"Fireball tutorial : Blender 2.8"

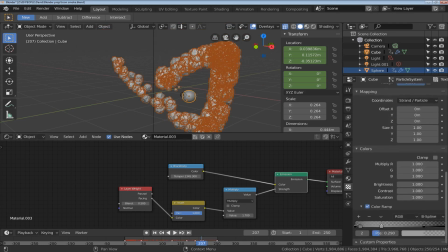503s
We'll scroll back down. I'm of course mapping these to its strand particle coordinates, and the colors, I've changed the ramp so that now I am starting off very small, immediately jumping up to a gray value, holding at a slightly larger gray value,
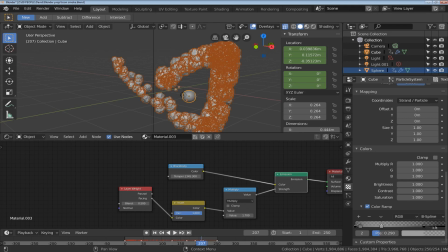523s
and then dropping off to small again or black over time using my favorite B-spline interpolation. I should also mention that the particles are being emitted in a static space on the screen.
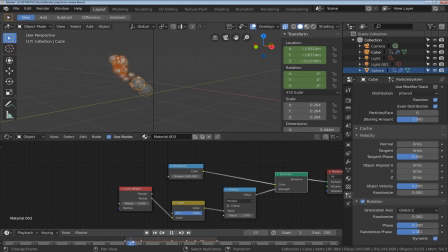535s
So as my object moves across screen, my little fireball sphere, the particles are being left behind in its wake. They have no normal speed or any other kind of object velocity.
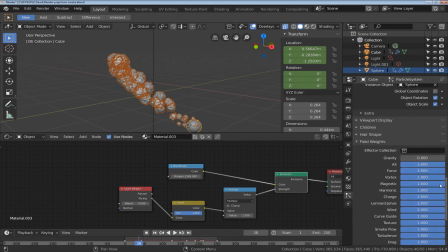552s
And down here in the physics or field weights, I've turned off gravity so that they are also not falling. If I had a little bit of gravity and play through, they would fall down out of frame. Now, if you want a rising smoke column, that might be useful to change. Of course, if you want wind, you could also apply some other effectors.
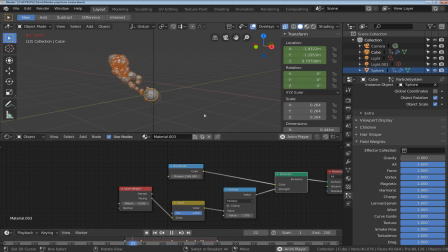571s
But in this case, I just wanted a trail of smoke being left behind after my fireball.
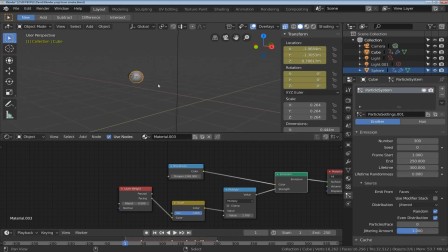579s
One other thing I should note about my fireball is that it has some material as well. It has, rendered.
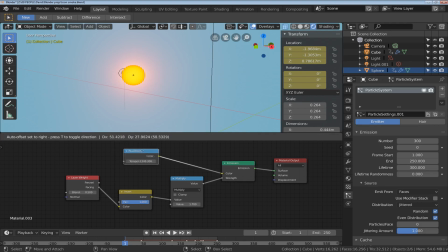590s
It has a black body emission type set down at 1300 degrees. And I'm using another multiplier based on my Fresnel to give me some fall off around the edges, just to make it a bit more dramatic. If it didn't do that, it would just be a solid ball of energy.
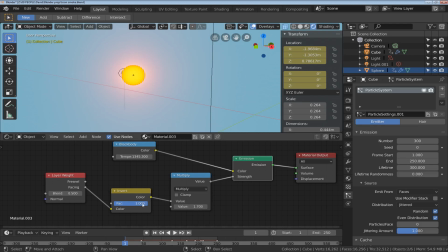611s
But I want to give some indication of surface. You could invert that as well.
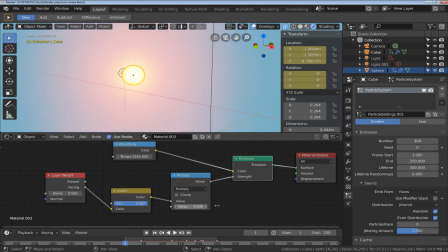619s
You can use the multiplier to punch up more light into your scene, like this.
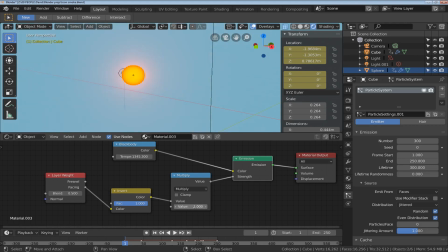627s
Like dimming a incandescent filament. Whoosh. But unlike cycles, Eevee does not use the light emitted from an object to light the scene. For that, you can only use lamps. And that's why hiding behind the back of this object is a lamp.
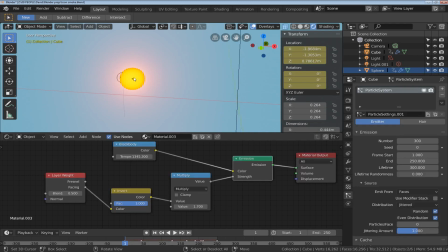644s
It's actually parented to this object. The lamp is following my object through the scene.
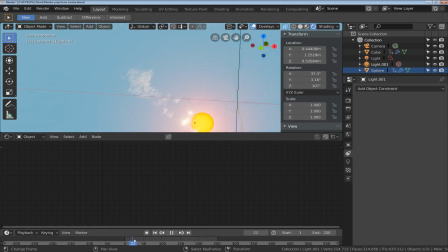652s
You can see it moving there. That's why the smoke that follows the object is being illuminated by this lamp, not by my object at all. See that white effect? That is not from my fireball, that is from this parented lamp.
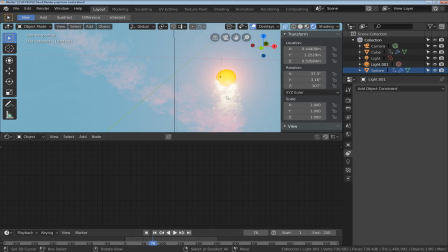671s
I do have to be careful that the lamp does not exist inside the fireball, because then the fireball would occlude the light from the lamp entirely. But as it is, it's not casting any shadows in the scene. But you can see that depending on where you look at it, it gives you a different amount of density to the smoke.
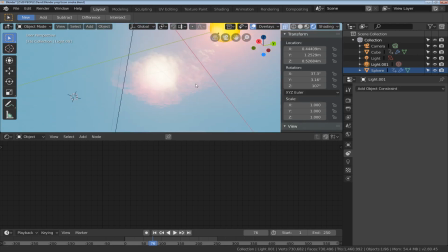691s
And you may notice that there's a slight redness as well underneath the smoke.
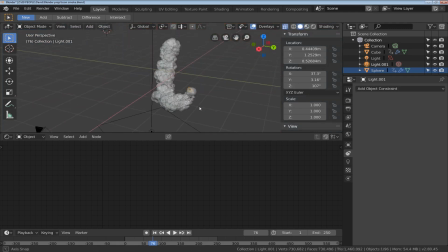697s
I'll go back to solid. Yes. If we zoom out, you'll notice there's another lamp, an area lamp underneath. And guess what? The area lamp is providing the backside illumination to my smoke.
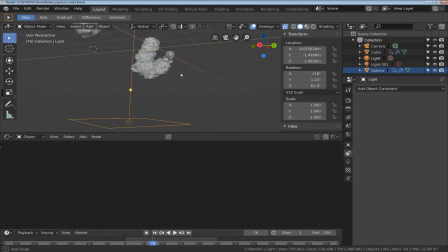712s
In this case, I thought maybe it's over a volcano, maybe there's a ground fire, something else is happening below here. So my lamp is actually a red area lamp, giving me 10 watts of illumination. The other lamp, the spot lamp that's parented to my sphere,
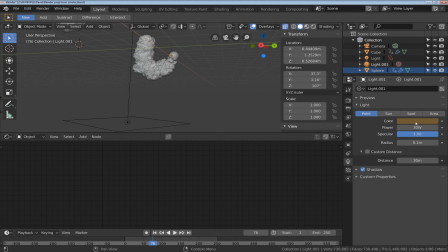728s
is giving me 30 watts at this sort of brown muddy color that I felt that was close to the yellow illumination. But at that energy, it provides an almost white light. If we go up to rendered mode, let's try changing this background so it's a bit more apparent.
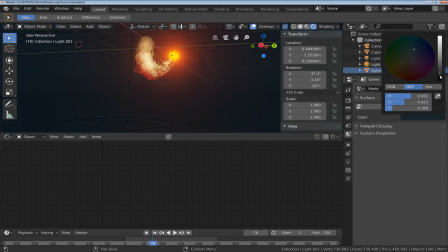746s
Bring that right down.
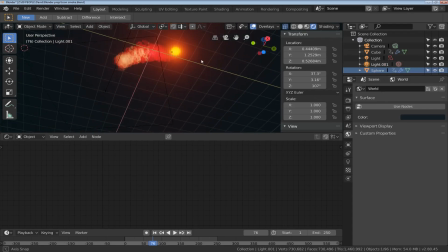752s
You can see the red that's being illuminated from my fake ground
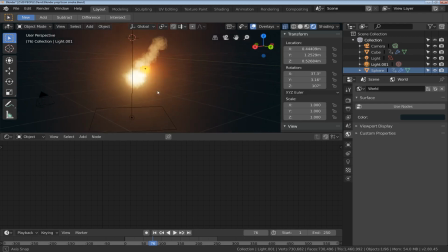756s
and the white that's being illuminated from my fireball. Well, not from my fireball, from the light parented to the fireball. Now, the amount of glow is dependent on the Eevee style.
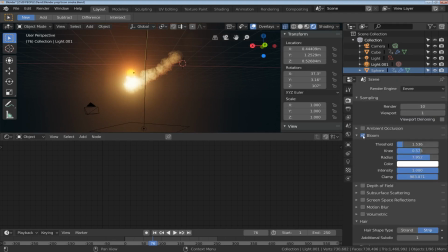769s
But currently, the Eevee render engine has bloom turned on. If I turn bloom off, oh, it all gets rather boring.
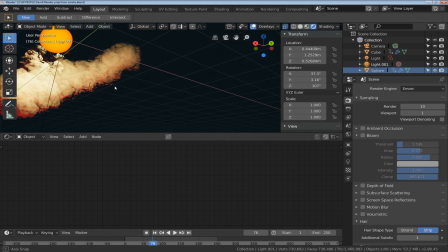776s
This is the effect. My smoke effect without the sexy bloom.
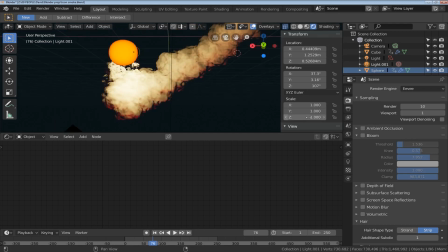780s
Red underneath, white on top. And we fill in all these rough edges with some nice bloom.
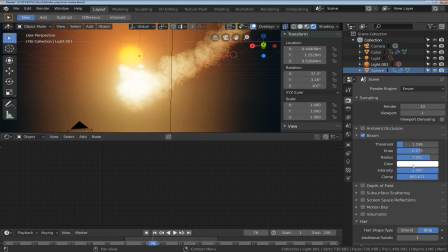788s
You don't use the scene colouring for the bloom, you actually apply a white colour and then that's multiplied with the actual colour in the scene. And if I use white, it is only multiplying by the colours that you see here, so you won't get any sort of colour tint. But if I made it a blue,
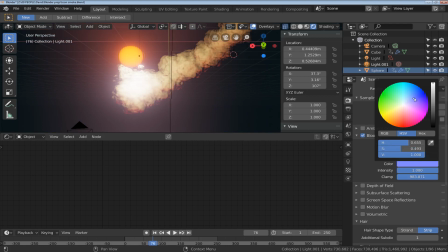808s
then you get a blue glow, which is probably not what you're after, but depending on the nature of the lighting, it may be the sort of thing that you're looking for.
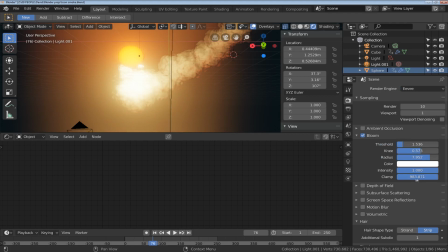815s
I left mine as white. The intensity I've turned up. And the clamp is up quite high too, so just everything gets a glow. Of course, I'm using the color management set to filmic at reasonably high contrast.
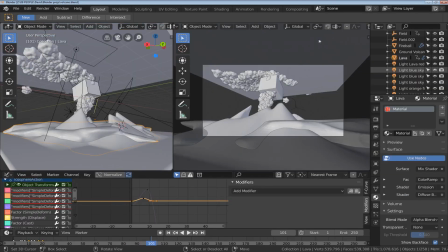829s
I hope you enjoyed this excursion into fake volumetrics using Eevee.
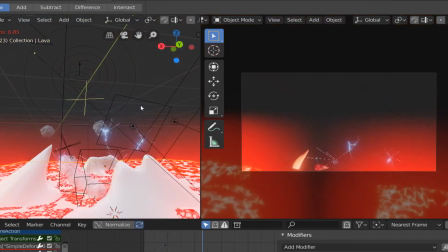834s
Taken a little bit further, you can actually produce something that looks like a volcano.
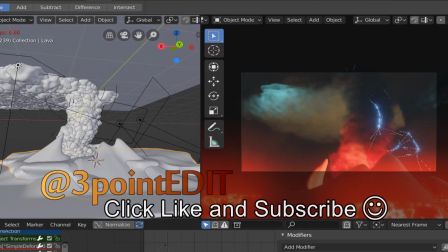840s
And with some of my favorite electric hair, you can get some lightning and volcano action happening.